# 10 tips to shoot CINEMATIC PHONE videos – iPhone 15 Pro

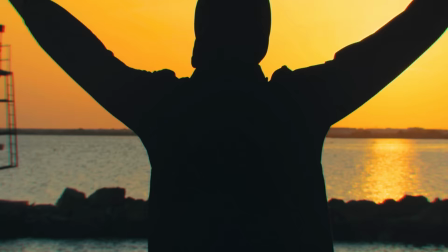12:03 You want to make the video more fluid with your transitions, taking the viewer from one location to the next.
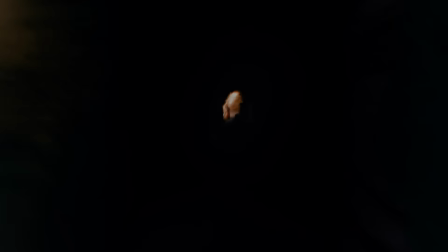12:09 With that said, transitions can be distracting if it's not used correctly and in moderation. Let's break down one of my favorite effects from the video.
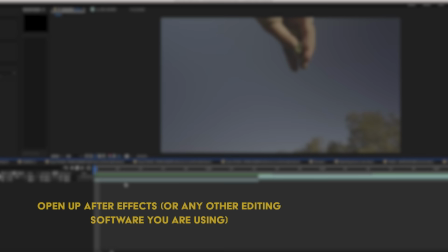12:16 Here are the two clips we are working with.
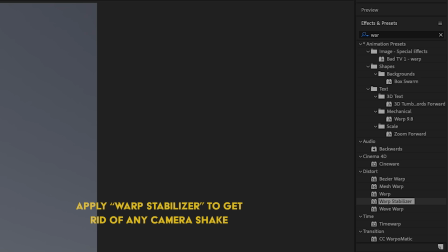12:18 I create all my effects and transitions inside of After Effects. but the theories can just as easily be applied in any other editing software.
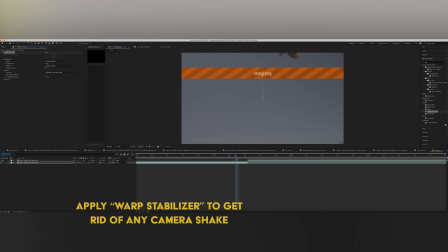12:26 I start off by stabilizing the clips, this to make the next steps, such as creating masks, a lot easier.
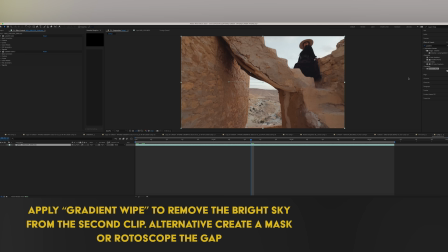12:32 I then color grade both clips, to match the colors and luminance, in especially the skies, this to make the fade between the two different clips a lot more seamless. I then throw on the effect gradient wipe onto the second clip, this to easily mask out the opening in the stairs. It works pretty well this time since the sky is so much brighter than the rest of the clip,
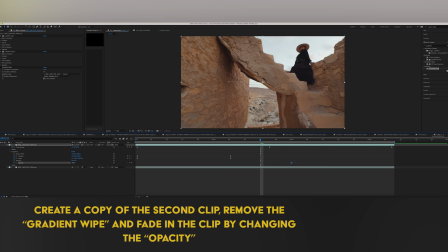12:50 but in other cases I would use the normal mask or the rotoscope tool to mask out the gap in the stairs. I then create a duplicate of the stairs clip, this time to smoothly fade the sky back into the final edit.
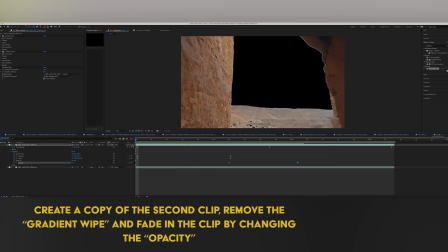13:02 I do this by a simple opacity change. As you can see here, the gradient wipe isn't perfect however, so I make sure to create a second duplicate of this clip to clean up this part of the image using a mask.
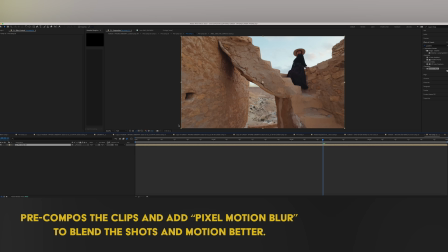13:14 I then finish the edit off by pre-composing the clips and adding a pixel motion blur to blend everything and the motion together even more.
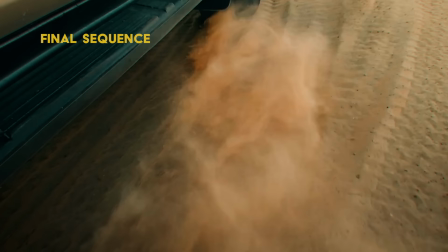13:21 And voila, here is the final edit. Here is one of my favorite transitions from the video, but also the simplest in terms of editing.
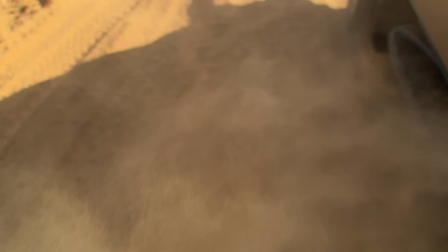13:30 As I mentioned before, if you can find similar elements between different clips, the transitions will be a lot more seamless.
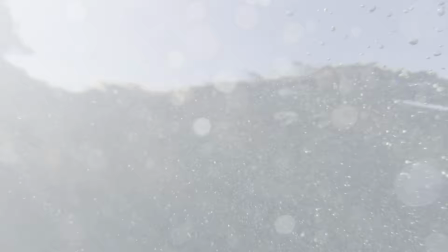13:36 In this case, both clips had a section where the sand was thrown towards the camera, making for a perfect transition point.
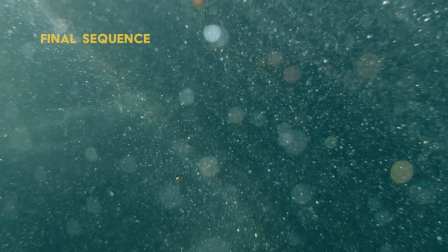13:43 I simply just made a normal fade between a clip that took just a few seconds to add. well that was it for this video I've had a blast creating phone related content for the last month and receiving all your positive feedback please let me know in the comments if you have any further questions and if you feel like I perhaps missed any topics in this video I'm very happy to answer them all and with that said give a like subscribe and I will see you guys in the next video peace
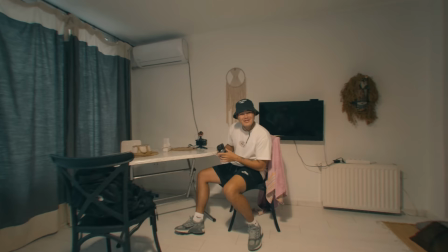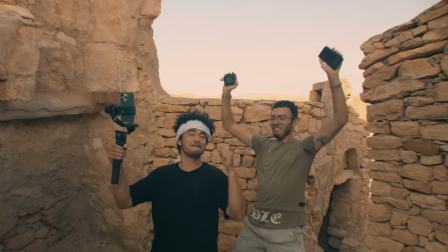that